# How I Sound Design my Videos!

All right, so as you can probably tell, it feels tremendously empty. Like there's nothing there. And that is honestly what I'm really proud of this video actually is, even though there is a lot of sound design, I think I have about 30 tracks of different audio sound bites, punches, whooshes, whatever. It doesn't feel like it's just thrown in there for the sake of throwing in there. It adds so much, like the punching, the rattling of the chain, the bell of the boxing ring, all of these different things I feel like add to the texture, add to the emotion, add to the intensity of this video. And without it, it just feels kind of empty to me. And now we're going to dive a little bit into a couple of these different sound design techniques that I use, and hopefully you'll be able to get a little bit of some new knowledge with it. So let's talk about some of this sound design.
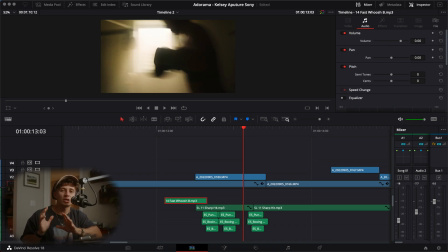(6:11)
So what I'm going to be doing is playing the music and soloing a couple different sound designs so you could hear a couple different things individually. Then I'll be playing it together so you guys can get a full understanding of what the entire sound sounds like.
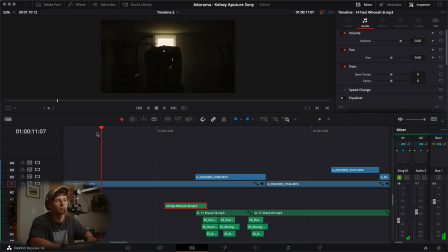(6:23)
All right, so we're going to start with the intro, and the first is just the music of her stretching. Then it goes into this little quick sequence of her punching just to create a little bit of interest, a little bit of quick little pop essentially in the video. So the first thing we're going to talk about is the music and the initial whoosh going into the punches, and it sounds like this.
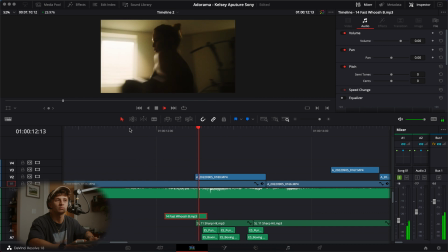(6:43)
Let's listen to it one more time. And without it.
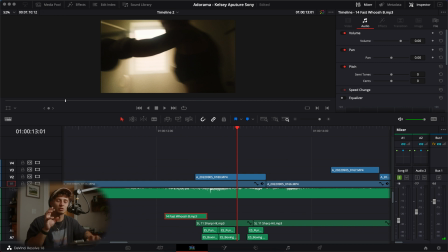(6:49)
So as you'll notice, a little whoosh can just kind of add a little bit of a lead in to the next scene, and it doesn't have to be too loud. You don't want it too quiet either, and you don't have to layer them too much. You just want to be able to initially allow the audience to get an understanding that something's going to happen, essentially, like something's going to happen.
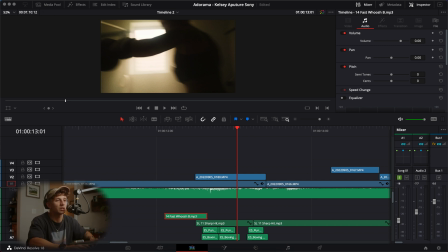(7:08)
So now let's introduce a couple of the punches together. So here I have 1, 2, 3, 4 different sounds here. And these are all layered to create a punching sound effect.
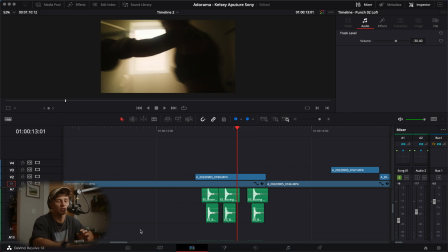(7:23)
The reason why I have 4 different punching sounds is because 3 of them are for every single punch. The 4th one is added on specific punches to add a little emphasis and add a little bit of essentially just power.
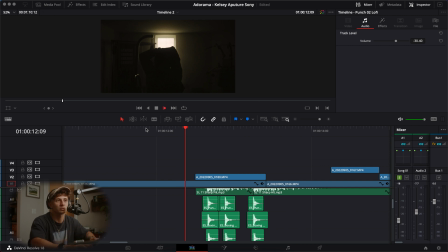(7:37)
So you'll hear it here. So this is the music, whoosh, and punches. Now, let's play it one more time. Okay, so now I'm going to take the 4th hit out, which is the big punching hit, and it's just going to be the standard 3.
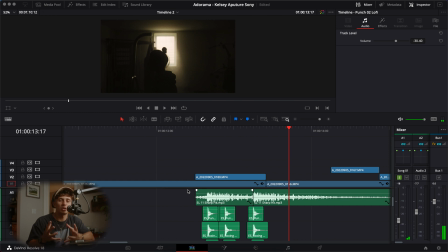(7:59)
So as you'll notice, it feels a little bit weaker. It doesn't feel as heavy. Now, when adding that back, you'll notice that it just adds a little bit more power, adds a little bit more oomph, essentially. It just makes it feel like there is, again, power going on.
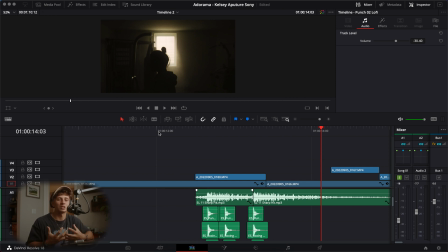(8:17)
And that's really what I was going for. It's just the feeling of this is like bold. This is, I want to feel the punches, essentially. What we're going to talk about again is some more whooshes. So I'm going to take off all of the punches. And the reason why I have these are before every single punch, there's a little bit of a,
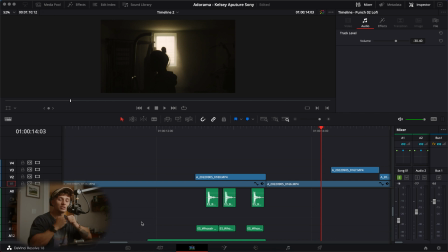(8:37)
just to add a little bit like the wind kind of pushing, like as you're punching, there's a little sound going behind the punch,
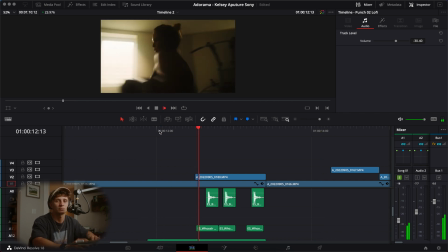(8:45)
and it'll sound like this. You hear the,
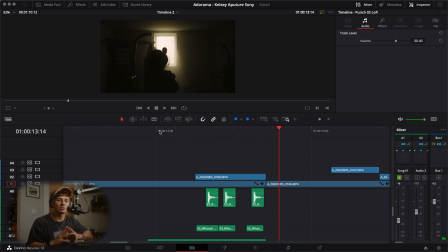(8:52)
it's almost like a shaker, honestly, but it adds a little bit of something just to, again, get your mind secretly anticipating punches, and it makes it, for me, feel a little bit more realistic. So let's hear those with the punches.
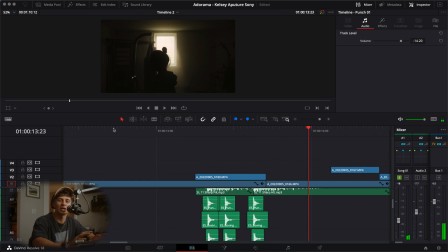(9:15)
Again, super subtle. You might not even be able to hear it, but it is definitely there.